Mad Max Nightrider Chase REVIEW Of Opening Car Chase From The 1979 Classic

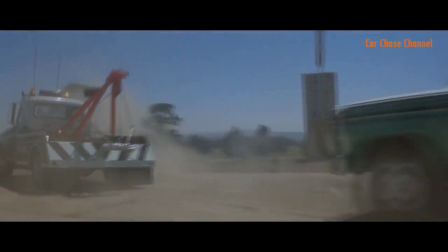8:20 The majority of the shots are close up on the cars, either eye level or low down.
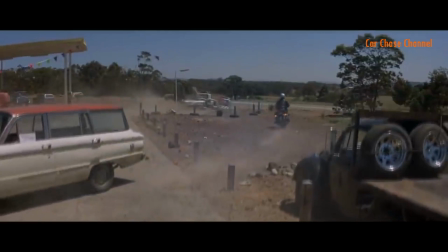8:25 By filming low, the speed is judged not by the background but by the road.
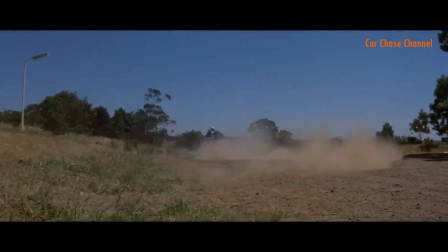8:29 Any movement of the car is magnified when the camera is low because our focus is, well, focused.
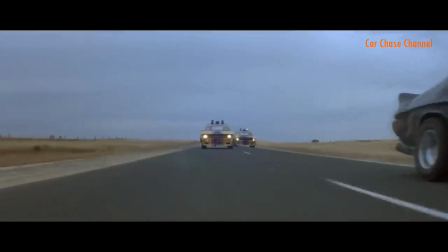8:34 If the camera was up high, then a bit of swerving would hardly be noticeable. They also use the radio as a speed generator.
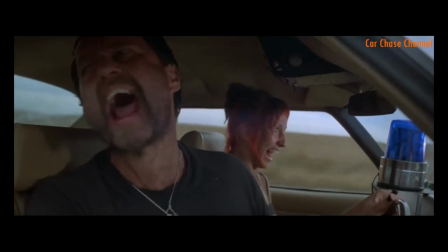8:41 By speaking fast on the radio, the tempo of the chase is increased. There's an urgency to it.
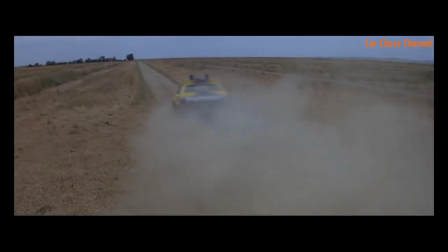8:46 Couple this with a few quick shot changes, close-ups on the characters, and we are pulled into the chase.
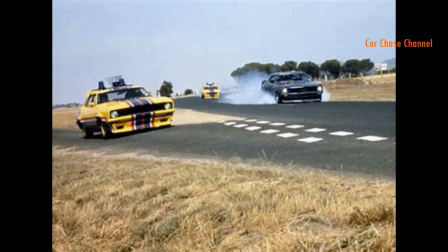8:52 Now one of the few long shots used is at the junction where Roop and Charlie join the chase. So we suddenly have a junction with 3 fast-moving cars merging.
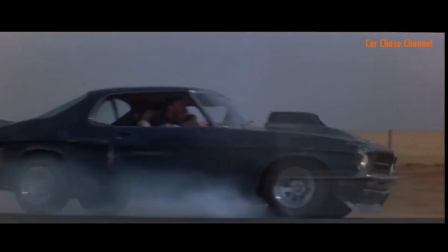9:00 So speed, danger, obstacles. A nice touch here is that the cars merge on a road called Anarchy Road.
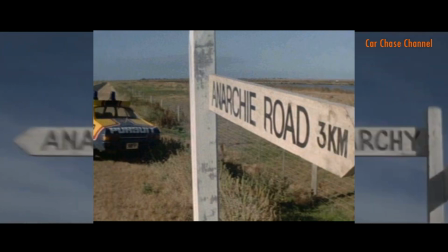9:06 It's actually seen on the sign right at the start of the film, so yeah, it's a nice touch. And midway through the chase, they drive through a small town.
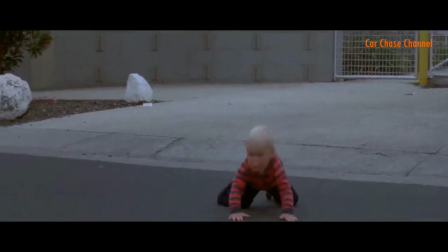9:13 One of my favourite shots is when the cars turn the corner towards civilization.
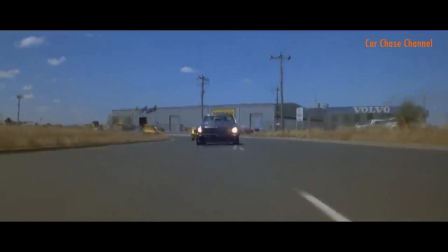9:17 It's the first time we have a corner really, and again, the camera is low for optimum speed, and we have a building in the background for contrast.
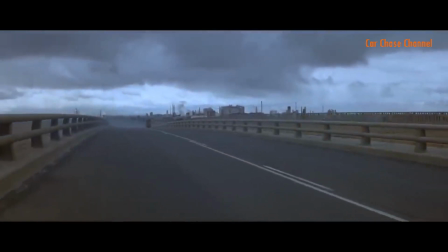9:24 Now by now we're used to seeing this chase through the wasteland and the craziness we've been introduced to.
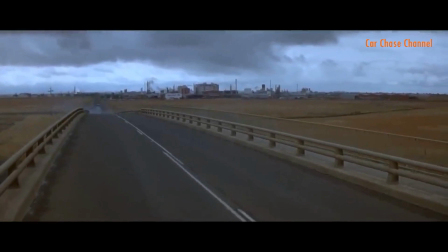9:29 So the thought of this heading through a town is way more dangerous than if it had just started here.
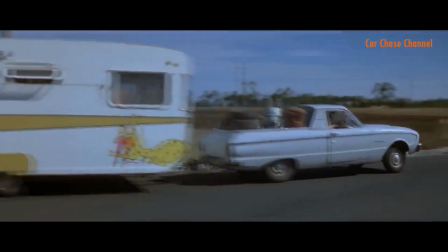9:34 Add to this the regular people who are in complete contrast to what we've been used to up until this point.
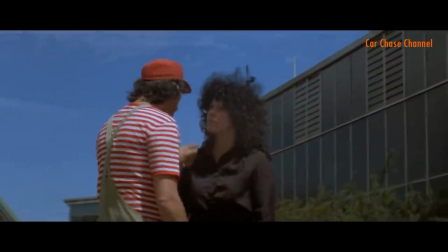9:40 Now I'm using the word town pretty loosely here. It seems to have a population of about 5, but it definitely does the job it's supposed to do.
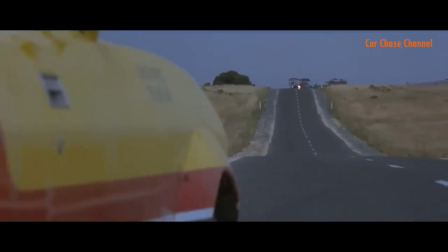9:50 Now, leaving a wave of destruction behind him, the Nightrider returns to the open roads where he meets Max.
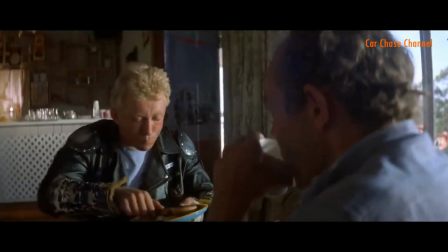9:54 Now another great shot comes earlier when we observe the chase from inside the diner.
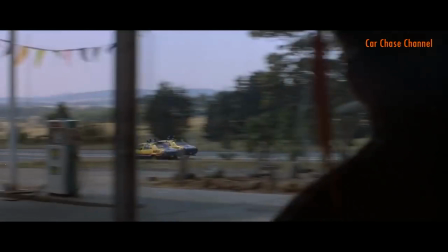9:59 Now this works because we have frames of reference. Literal frames in the case of the windows, but also structures and vehicles to judge the speed against.
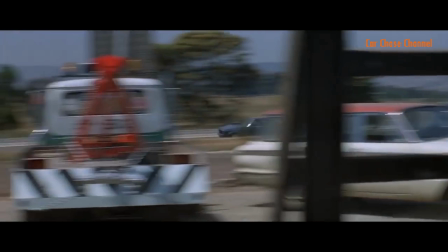10:07 And again, normality versus crazy. The Outback is a cool backdrop.
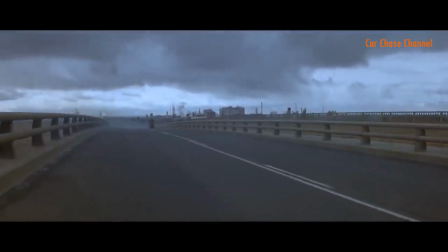10:13 It gives the otherworldly feel. It gives the chase more depth, especially as, just like with the characters, it's used to set the stage for the rest of the movie.
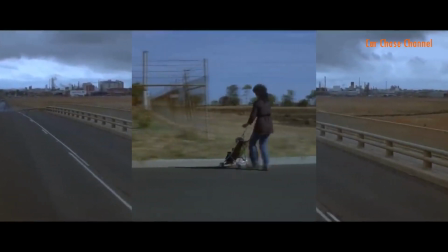10:20 With less distractions, our focus is on the characters we're being introduced to. The town does the same thing.
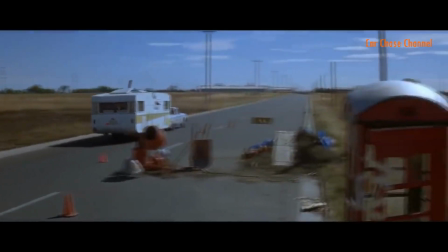10:25 It's run down, it's vandalised, but with people behaving like this is normal, and with this couple on vacation.
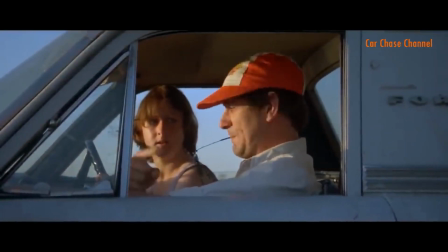10:31 It's a brave and challenging decision to start the movie like this, but they made it work.
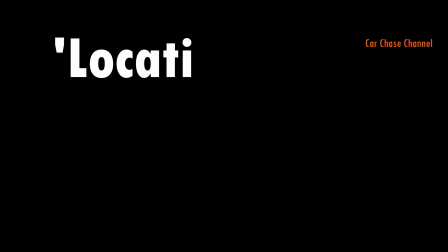10:36 Even though I would have liked to have seen maybe another car or two in the Outback, my score is 8 out of 10.
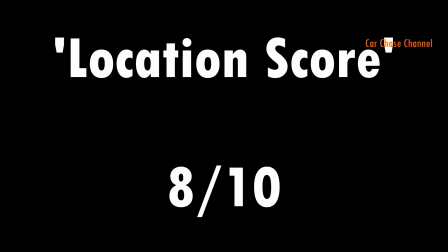10:41 So now we've set it up, let's look at the chase.
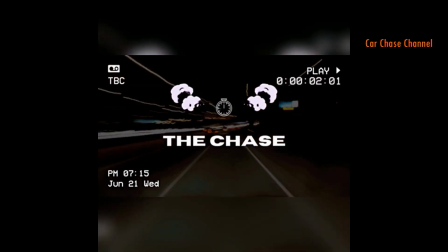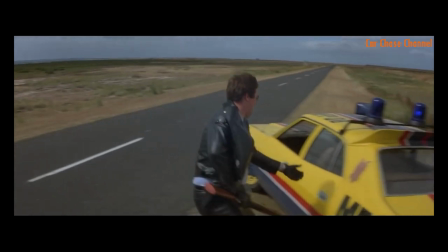10:49 Now straight away we see all these components that we've spoken about, they all come together. So we see the location, we see one of the cars, and we see a couple of the characters. Now it's all there to set the tone for the movie.
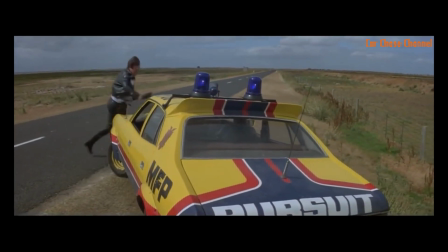11:01 Now we're introduced to the chase over the radio, so we hear Scuttle and Sars talking to the control center about the Nightrider.
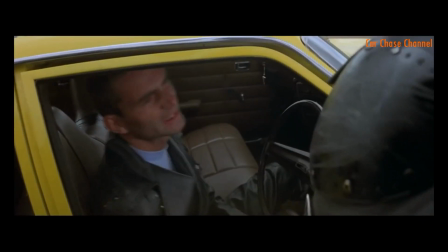11:07 We hear he's an escaped criminal, he's a cop killer, he's in a stolen police car.
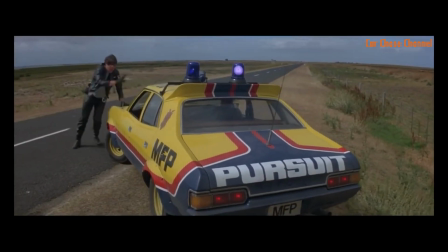11:13 Now their energy and the panic in their voice adds pace to this car chase before, as far as we're concerned, it's even begun.
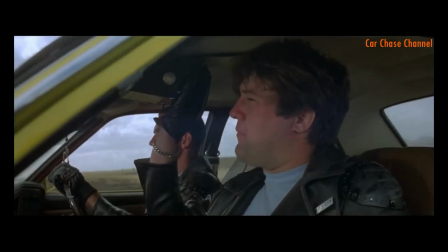11:22 Hey Sars, what's the form on this thing? Twisto Viking, scoot jockey.
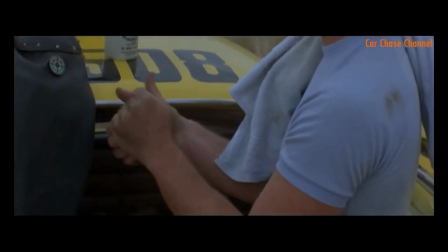11:27 A few hours ago, down in Sun City, he goes berserk. Breaks custody, waits a young prairie, takes off in the pursuit special. We've been on him ever since.
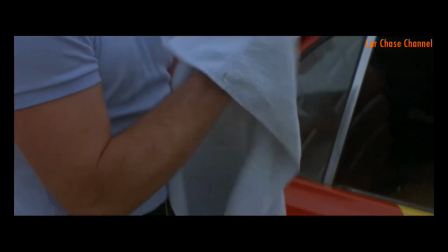11:35 This one's right off the air route. I've seen the style before. Terminal psychotic.
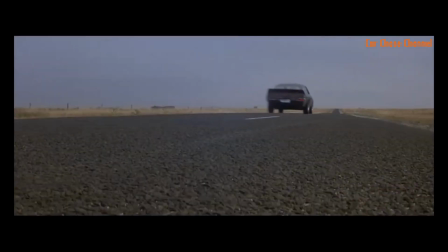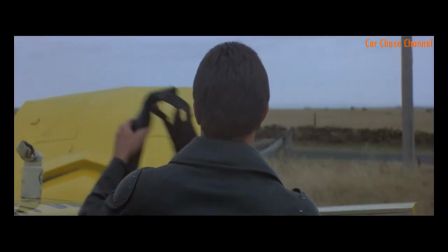11:48 What's he driving?
So as we join the chase, you'll see that the cameras are all close up. They're close up on the characters and they're also close up on the cars.
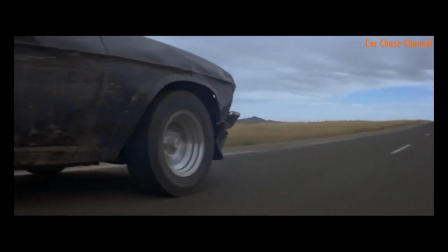11:55 So there's two main ways of filming a car chase, and it's all about perspective.
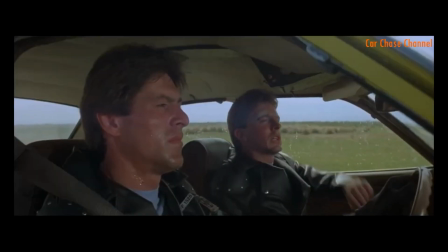11:59 So you either film it from a distance, so you're observing the chase, or you film it close up, which makes you part of the chase.
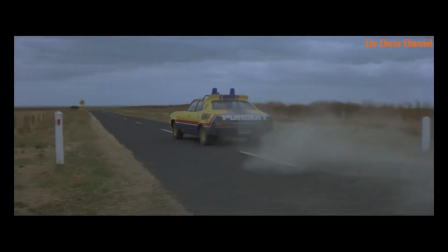12:07 So a distance shot will be from helicopters, they'll be from buildings, you're observing the chase happening around you.
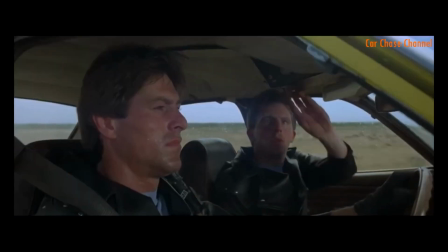12:14 Or, like Mad Max does, you are part of the chase. And to make you part of the chase, they have to have the cameras close up and they pull you into the action.
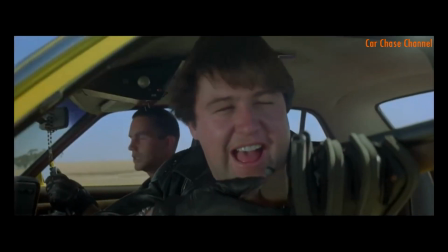12:22 Now as Roop and Charlie race to catch up with the chase, we actually switch to observation mode.